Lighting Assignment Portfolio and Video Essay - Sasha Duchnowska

For this assignment, I was keen to experiment with different lighting effects and cinematography styles.
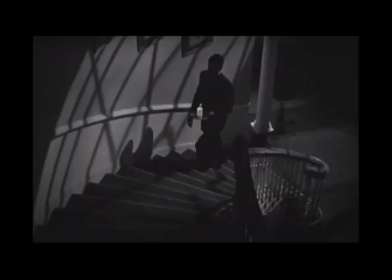[1:26]
I took inspiration from some of my favourite scenes in the films that I love,
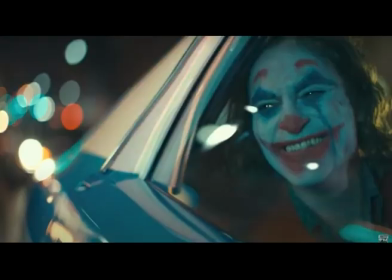[1:31]
on top of coming up with my own effect and using similar pre-existing shots to guide me on how to create what began as a concept in my mind.
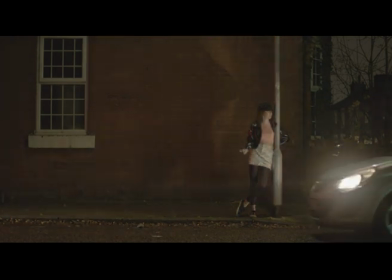[1:43]
For my first setup, I wanted to create a stylish, seedy looking scene.
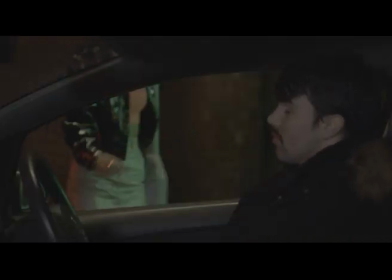[1:48]
My approach was to add a slight green tinge to the shots to give them a gritty yet vibrant appearance.
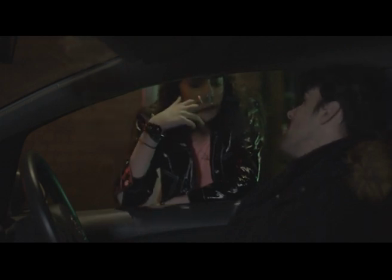[1:55]
This technique is used in Joker a lot as a way of adding to the rundown and murky aesthetic of the neighbourhood in which the film is set.
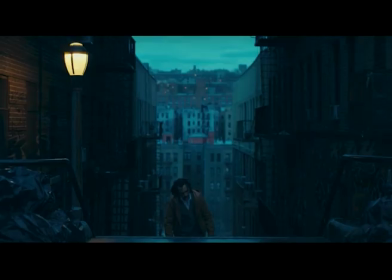[2:04]
For the shot inside the car, I wanted there to be a distinct difference between the lighting inside the car and the lighting outside the car.
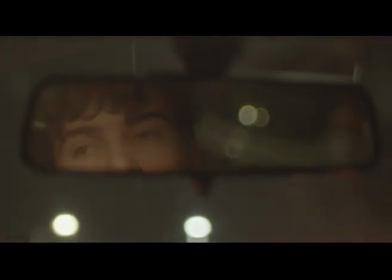[2:11]
I wanted the driver's face to be well lit, while the outside is dark but filled with distorted and out of focus balls of light.
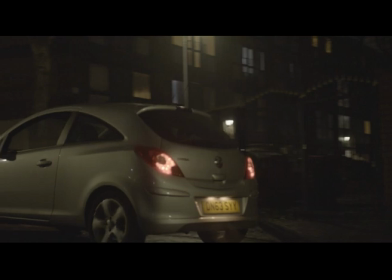[2:19]
This is an effect achieved well in Taxi Driver, as it creates a separation between Travis, the protagonist,
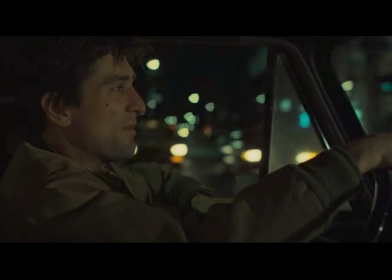[2:26]
and the busy, dangerous city, but the bright lights are a constant reminder that it is closer than he would like it to be.
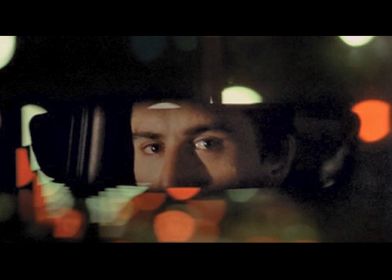[2:36]
Cinematographer of Taxi Driver, Michael Chapman, believes visuals need to be appropriate,
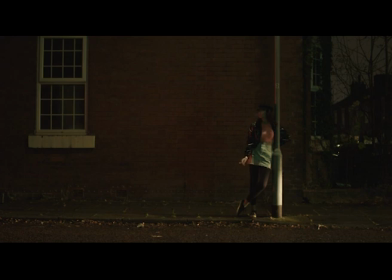[2:41]
so constantly trying to make a shot look beautiful isn't always necessary, and this could distract from what happens in the scene.
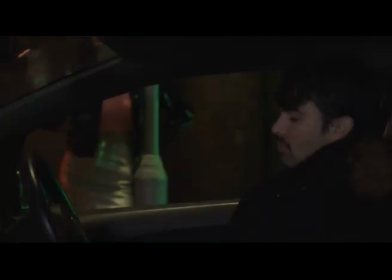[2:48]
This is the angle I tried to come from with this setup, because like Chapman said, lighting is simply a tool to tell the story.
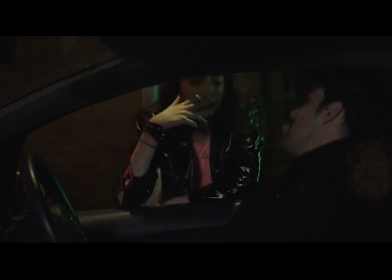[2:56]
I wanted all the light to be motivated, as if it's coming from the street lights and traffic lights, and not to overpower the scene in any way. All 4 shots in this scene used a similar setup of a main street light and 2 didos, with 2 scenes requiring a mini velvet.
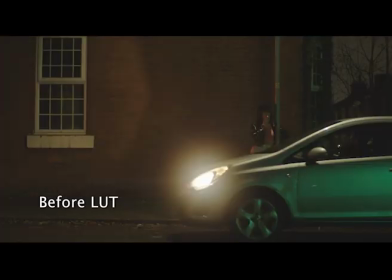[3:15]
The first shot was achieved by placing 2 didos on the pavement opposite the subject and placing them far apart from each other.
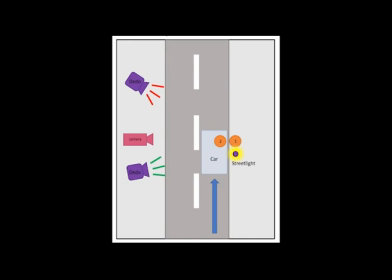[3:22]
This meant that the light coming from each dido hit the subject on opposite sides. One dido had a red gel while the other had a green one. The red light had to be dimmed down to the lowest setting so it wouldn't overpower the green light,
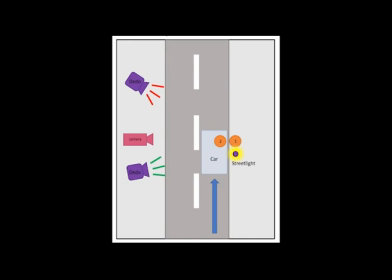[3:37]
which meant both lights could subtly reflect off the clothes of the subject and the car once it pulled up.
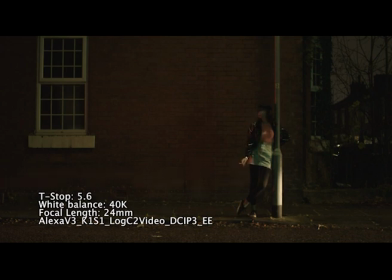[3:43]
I am very pleased with the shot as I think it looks natural and realistic to the setting and theme of the scene.
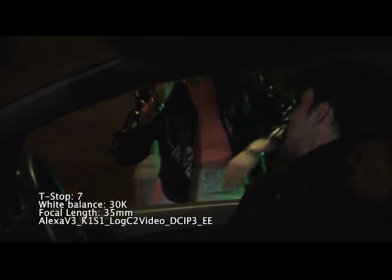[3:51]
Similarly to the first shot, I placed a dido with a red gel to the left of the subjects and a dido with a green gel to the right.
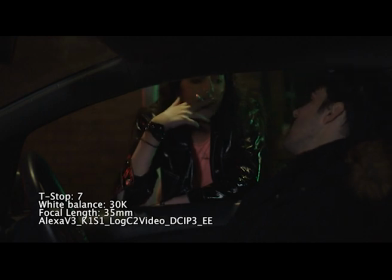[3:58]
In order to light the driver, I used a Velvet Mini with a white light setting and placed it next to the
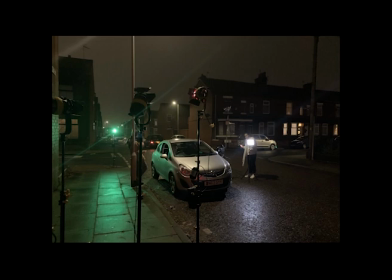[4:04]
camera to make it appear like the light was coming from a street light on the other side of the road. In this third shot, I simply used the interior light in the car to light the driver's face as the Velvet Mini looked too bright when I experimented with it.
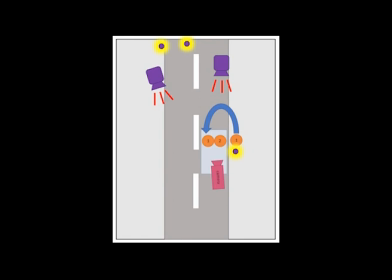[4:18]
To achieve the bokeh effect used in Taxi Driver, I placed 2 didos with red gels some distance from the front of the car.
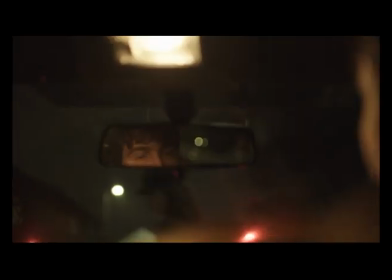[4:27]
When shooting, I was happy with how the shot looked, but during editing I realised that the shot was too wide and the interior light was too distracting,
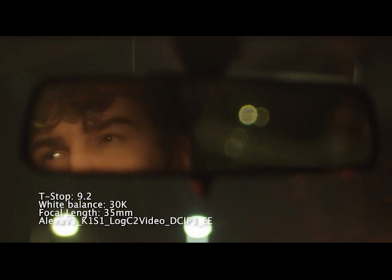[4:35]
so I decided to tighten the shot by cropping the frame.
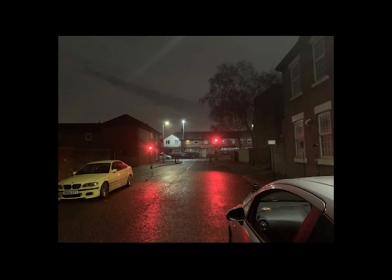[4:38]
Although this meant that I lost the 2 red bokeh lights, I still managed to achieve the effect I was going for to a degree,
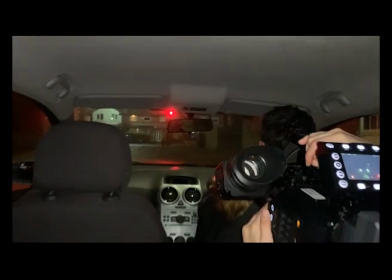[4:45]
as the street lights in front and behind the car were visible in the shot. For the final shot of the scene, I simply used a Velvet Mini, covered by a green gel,
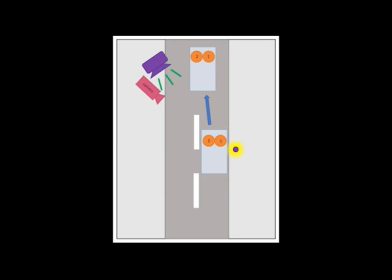[4:55]
to light the scene, and placed it next to the camera, so that as the car came closer to the camera,
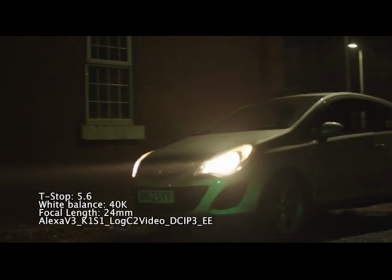[5:01]
the green light intensified due to the reflection from the silver car.
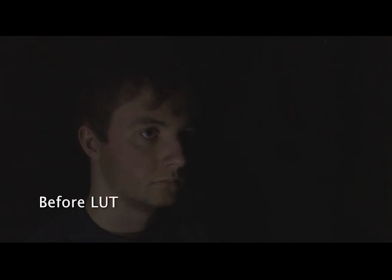[5:06]
For my second setup, I decided to take inspiration from intense interrogation scenes depicting a menacing subject. I looked at the Joker's interrogation scene in The Dark Knight, and decided to make it look as if the subject was emerging from the darkness.
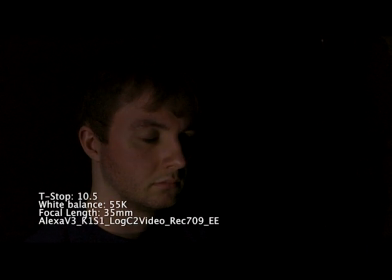[5:23]
My approach was to cast a bright light onto the subject's face using a Velvet Mini, but I soon realised that this would be too harsh and create a bigger light than I needed.
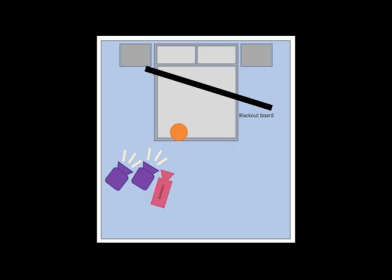[5:34]
In the end, I opted for 2 didos and used diffuser gels to tone down the harshness of the light, as well as using the barn doors to control the size of the light. As I didn't have a blackout board, I improvised by using a large black coat.
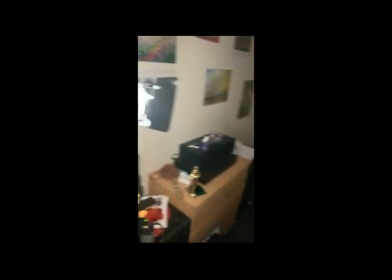[5:49]
This soaked up any light that was spilling behind the subject.
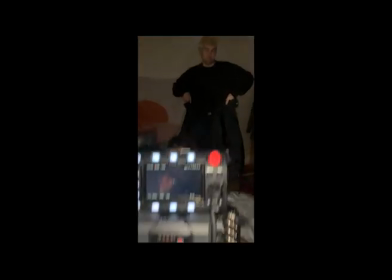[5:53]
Although the shot looks tense and menacing enough, I think the light is slightly too warm,
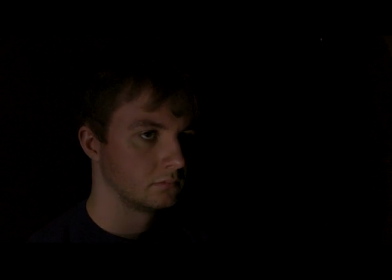[5:58]
which could be adjusted by creating my own LUT, but I would always prefer to perfect my shots on set as opposed to fixing them in post.
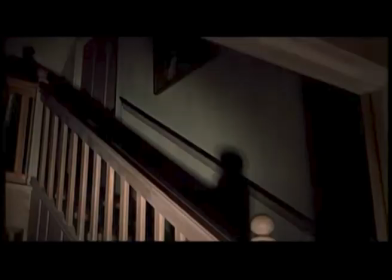[6:08]
For this third setup, I wanted to create an eerie shot that could be used as the build-up to the jump scare or climax of a horror film.
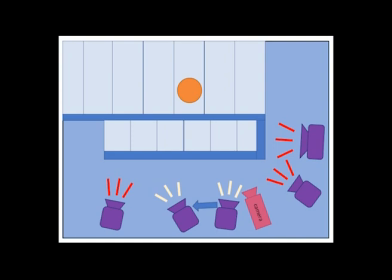[6:19]
In order to do this, I used 2 didos with red gels and 1 velvet mini with a red gel to fully immerse the shot into redness. The red dido to the left of the camera lit the banisters, while the dido and velvet mini to the right of the camera lit the subject on the wall behind him.
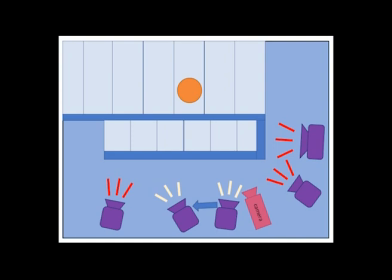[6:37]
To make the shadows of the banisters move, I held a dido, which had a diffuser in it so that it didn't wash out the shot, in my left hand and slowly moved it from right to left.
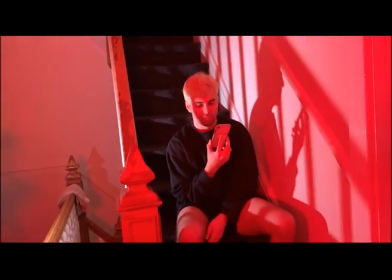[6:48]
This replaced the redness with large, intimidating prison-like shadows which surrounded the subject.
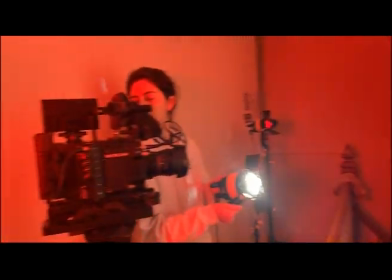[6:56]
I believe my approach for this setup was very effective as it enabled me to achieve a suspenseful and innovative lighting effect.
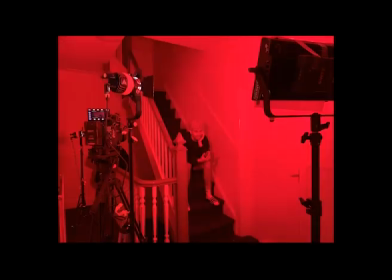[7:04]
The red lighting creates a sense of danger, which the bright light, mimicking a car's headlights, makes a lot more subtle.
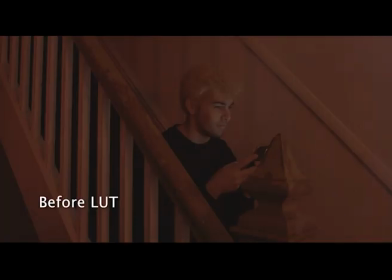[7:12]
However, the bright light projects prison-like shadows onto the wall and the subject, suggesting that they are still in danger, as the bars connote that he is trapped.
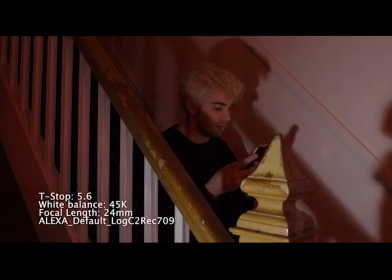[7:22]
This was originally the effect I set out to achieve in my executive summary. Therefore, I am very pleased I was able to do it justice.
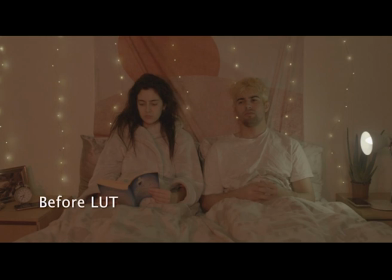[7:30]
My fourth and final setup shows the emotion of the characters through the lighting,
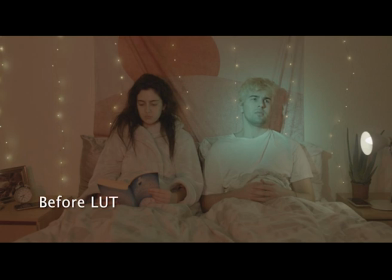[7:35]
specifically the colour of the lights and where they are placed within the frame. I think the decision to use a red gel on one of the didos helped to convey the warmth and contentment the girl is feeling towards the relationship,
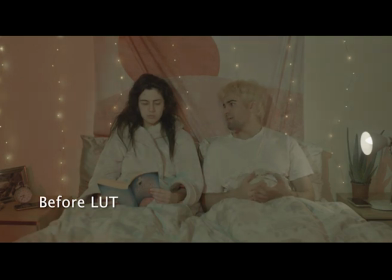[7:48]
as well as providing a nice contrast colour once the green spotlight appears.
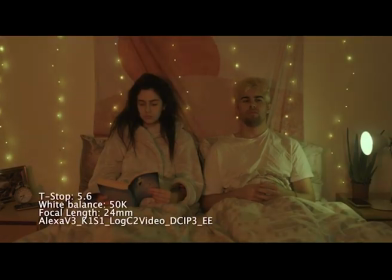[7:52]
Once it appears, it draws the audience's eye, giving them the sense that he is thinking about something important.
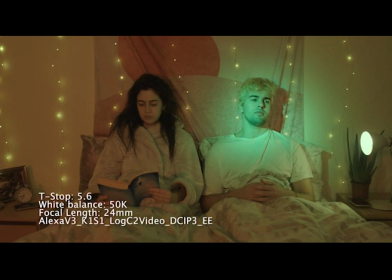[7:59]
As the green light becomes larger and larger until it takes over the whole frame,
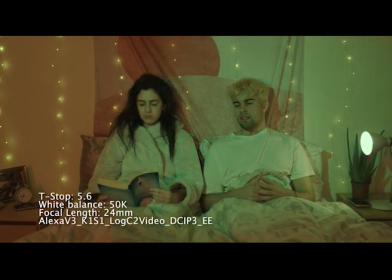[8:03]
we get the feeling that he can no longer hold in the thoughts and feelings he is having, and that he must tell her what it is he has to say.
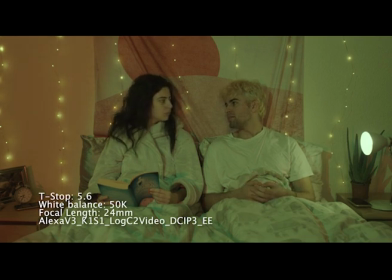[8:12]
I believe my approach towards achieving this shot worked well for the most part.
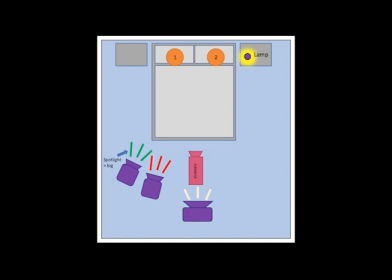[8:16]
However, if I had the chance to redo it, I would remove the bedside lamp, as I find it slightly distracting.
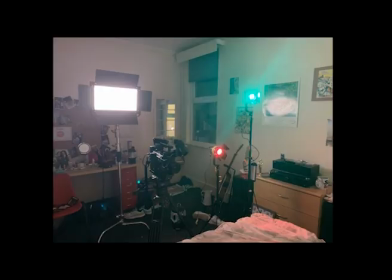[8:22]
And given that this is a surreal and unmotivated lighting setup, I feel I didn't need to include a source of motivated light.
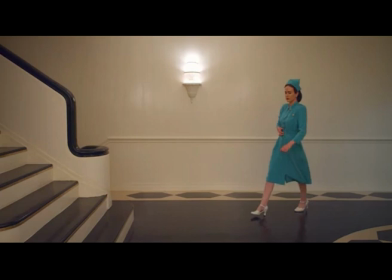[8:30]
This is supported by the fact that in Ratchet, the only physical lights you can see in the shot are the ones that actually turn the frame green.
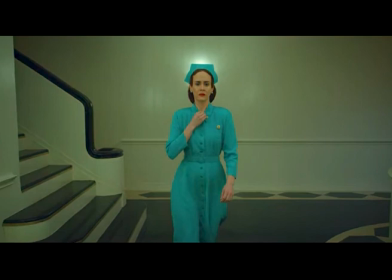[8:39]
This further exaggerates the point that the character is so overcome by her envy and anger
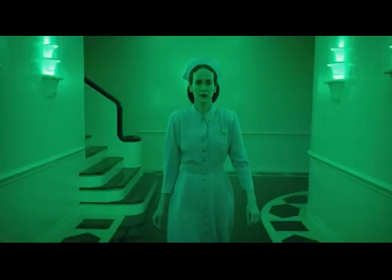[8:44]
that she must let it out and turn everything around her that colour that represents her emotions.